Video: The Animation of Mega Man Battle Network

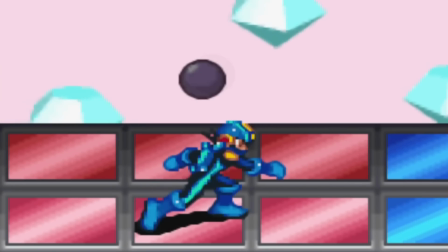[8:12]
For instance, this throwing animation is used for loads of attacks because Mega Man can throw a bomb,
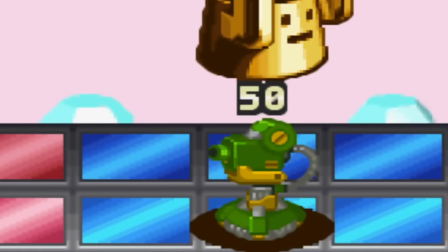[8:17]
or an orb that transforms into an object, a wave, or a raton, for example.
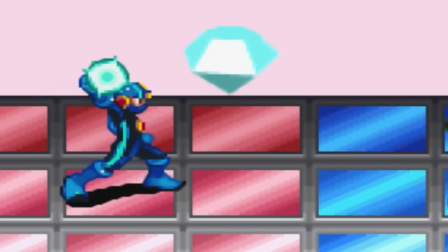[8:23]
And the actual animation is just Mega Man with an empty hand, and the object is pasted on top of the animation.
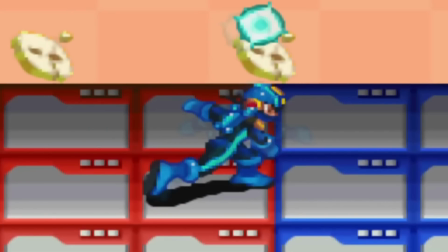[8:29]
I like the slight raise of the foot here at the end, as a good feeling of weight here.
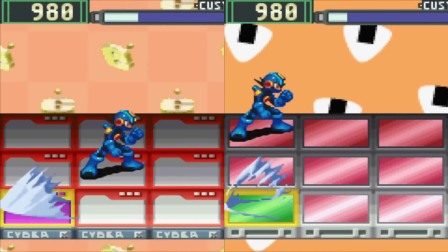[8:34]
Just to add further clarity, throwing a bomb and throwing a raton have slightly different ending frames.
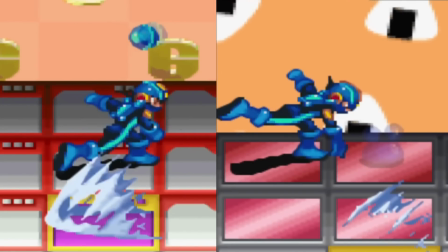[8:40]
The raton throw ends in a slightly lower pose compared to the bomb throw, with the leg kicking up higher and lasting a little bit longer.
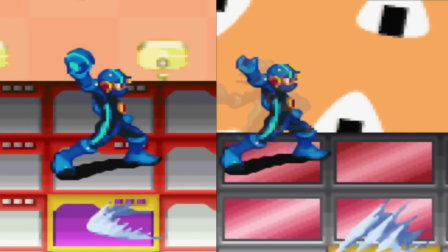[8:46]
But the overall motion is generally the same, just a slight clever tweak at the end. The sword animation is cool.
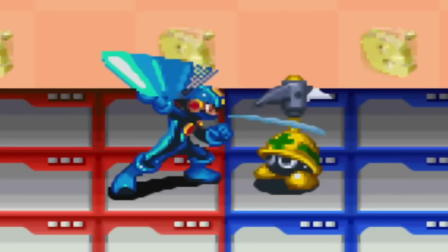[8:54]
It's a generic swipe that covers a range in front,
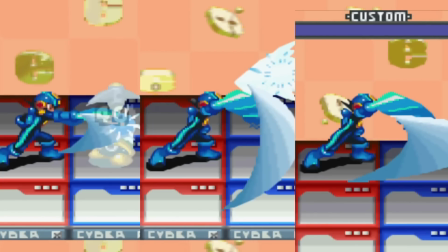[8:56]
but it's the effect on top of the animation that determines whether it's a wide attack or a long attack or a fire attack or water attack.
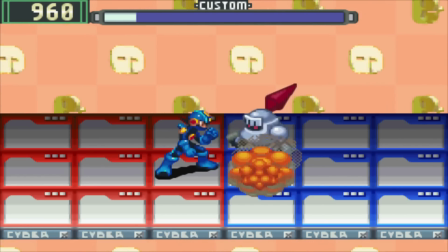[9:03]
It's a simple and clever way of giving longevity to a resource.
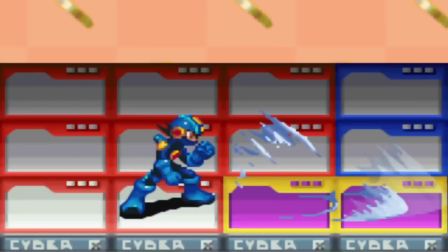[9:07]
The pickaxe is one of my favourites. It's a risk-reward attack, as the startup is a little slower, but the energy behind this pose and the follow-through is just fab.
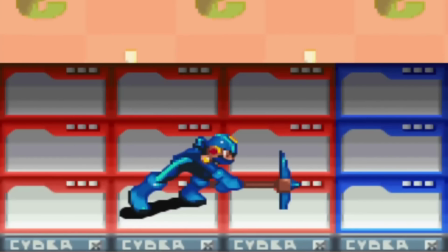[9:16]
Just this little extra bit as it goes onto his tippy toes is just adorable. This animation is reused for the hammer and is a little quicker.
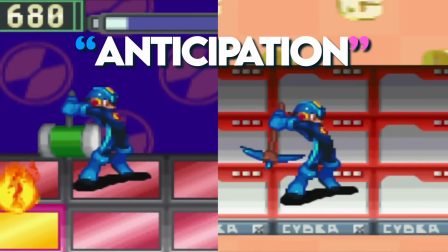[9:24]
This slow build-up is called anticipation and is a fundamental of all animation, but in game animation it's more directly linked to feel, which I mentioned earlier.
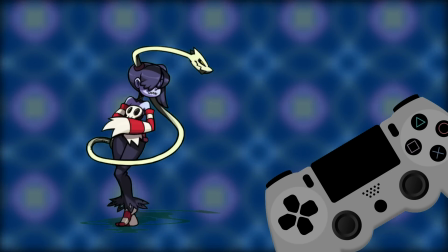[9:32]
The longer an attack or action takes to happen once you've given the command, the greater the disconnect between the player and the game, especially if it's unintentional.
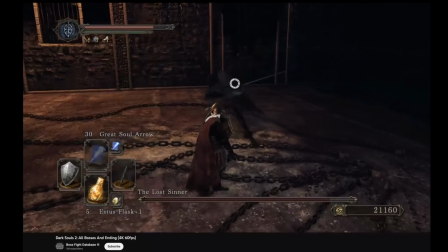[9:41]
But when put to good use and done right, it gives the player a sense of satisfaction.
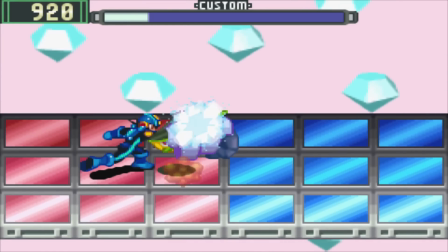[9:47]
This sort of forward thrust move is interesting as it covers a range of varied attacks,
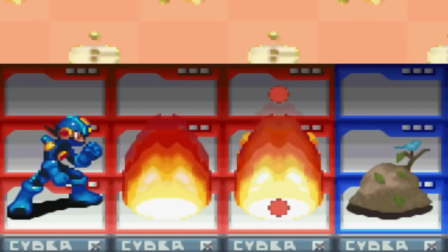[9:51]
such as this orb conjuring into an elemental fist attack, a guts punch, and a dash move.
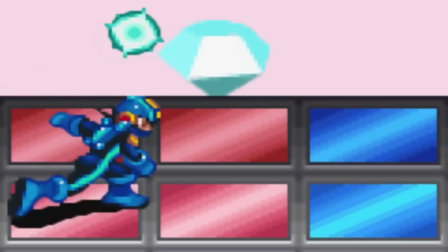[9:58]
Many of these moves finish with this little realignment animation, as though readjusting after the attack, which is a linking animation after all.
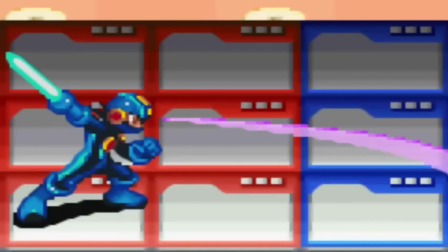[10:07]
Resetting the end of the attack animation back to the idle pose.
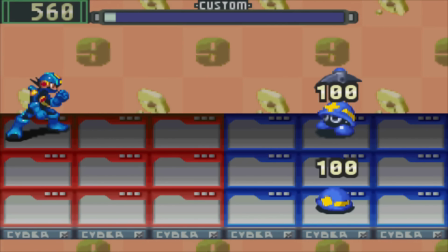[10:11]
There are also a lot of attacks that simply dim the screen and the attack itself just plays without any movement from Mega Man.
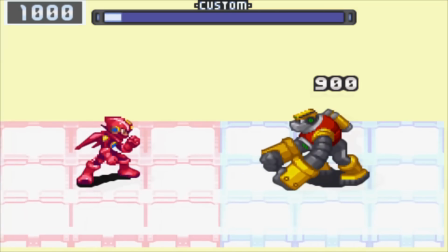[10:16]
Some might have a shake or something, like folder back.
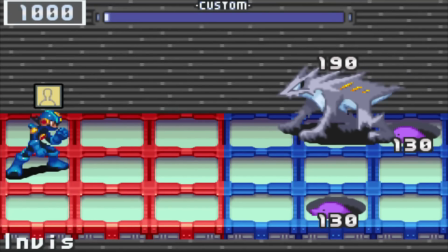[10:19]
Also, some chips will take effect immediately, again with no animation from Mega Man, such as Invis or Health Up or something.
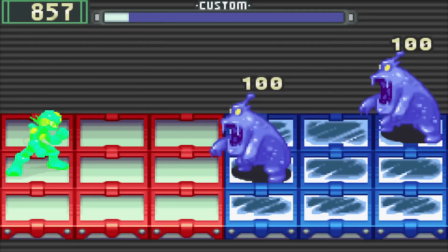[10:26]
Some games have chips like Invis be immediate, and some have them as screen dims.
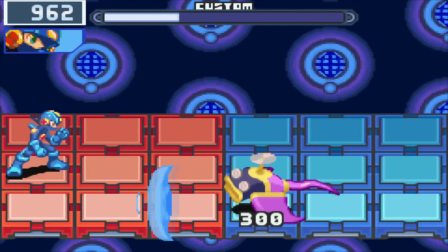[10:31]
Debates on which is better or more effective, I'll leave that to you. The Heavy Stamp Program Advance from Battle Network 1 is interesting.
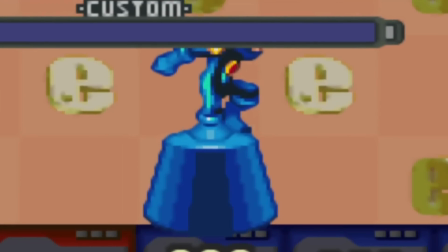[10:38]
It uses one frame from the throwing animation to form this attack that Mega Man does to the other side of the battlefield, with another element on top to give this unique looking animation.
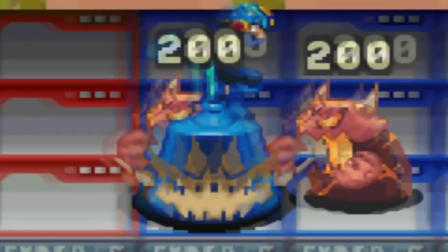[10:47]
Really cool. Guts Shoot is another interesting one.
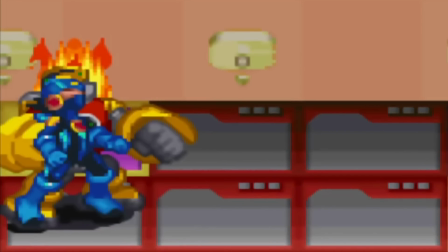[10:50]
It has Gutsman pick Mega Man up and throw him, but the first couple of frames actually use his hurt animation, and then uses the final frame of his punch animation.
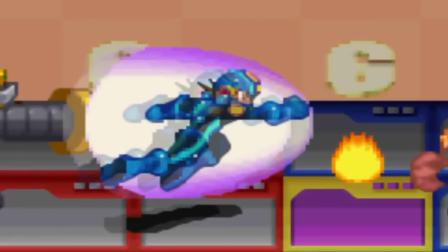[10:59]
Just loads of ingenuity to reuse assets effectively. This is mostly how it goes throughout all 6 games.
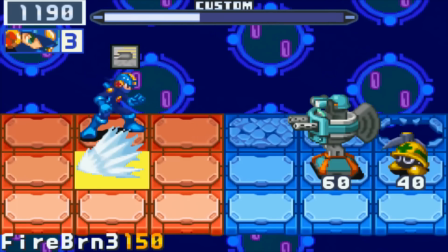[11:06]
Battle Network 6 has Mega Man in slightly more dynamic poses for certain animations,
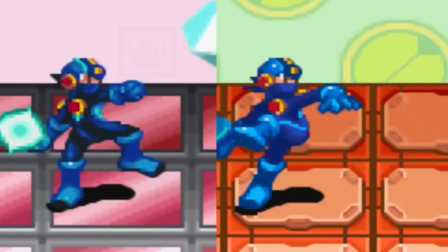[11:10]
with better lines of action, but the same elegant tricks are in place to make things look awesome.
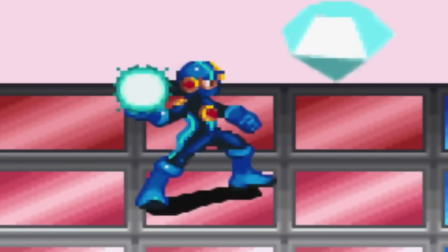[11:16]
Actually, let's just quickly chat about that pose.
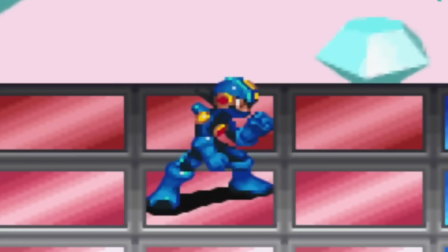[11:18]
It's quite good in that you can initiate a lot of attacks from this pose without it feeling awkward that he has to twist or move to get into those starting points.
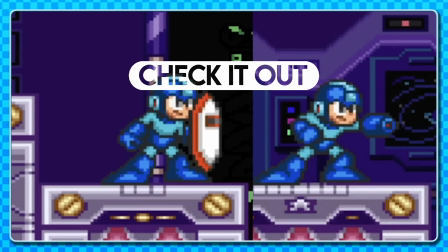[11:25]
It's kind of like this point in my classic Mega Man animation video in Mega Man 7, where if you shoot when you have the shield,
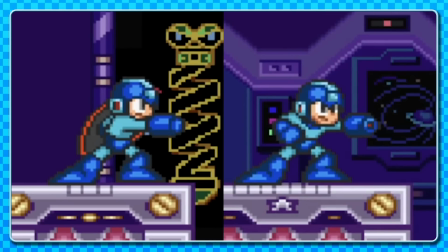[11:32]
you shoot the closest arm to the viewer, meaning you get this awkward snapping that's not very appealing.
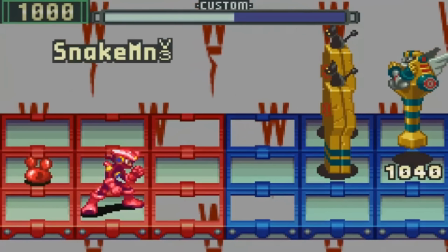[11:37]
It works here, however. All the attacks feel tight and smooth, as they all start from this dynamic starting point.
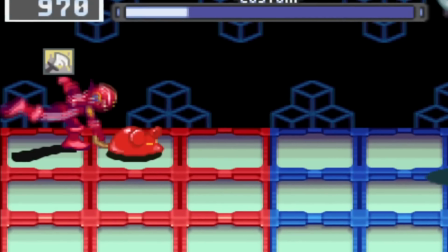[11:43]
Even when you have a different form, which brings me on to my next point, style changes.
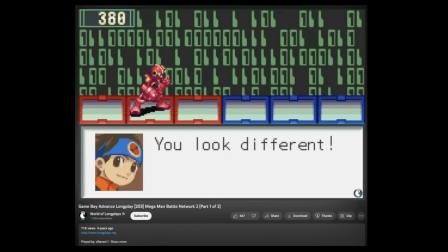[11:49]
These start in Battle Network 2 and evolve into Soul Unisons and Beast Crosses as the games go on.
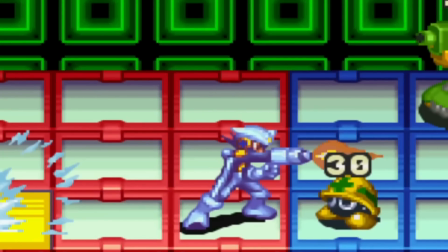[11:55]
They start as simple static poses with added armor segments, and when Mega Man performs any other action,
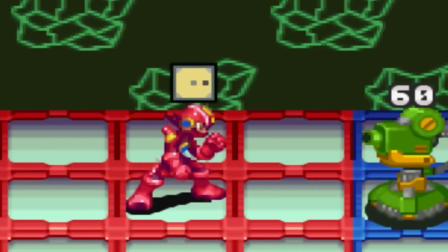[12:01]
it briefly switches to the original animations just recolored. You can even see it when jumping around the battlefield.
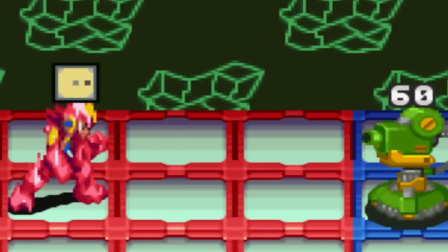[12:07]
That slight shimmer effect when you move doesn't disguise your original appearance.
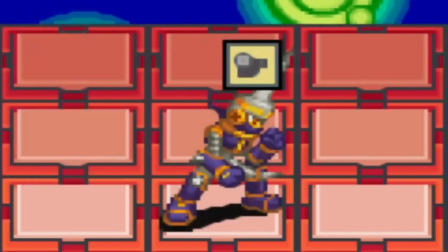[12:12]
However, once we start getting more complicated changes, like Soul Unisons, we start seeing shimmer animation of those as well.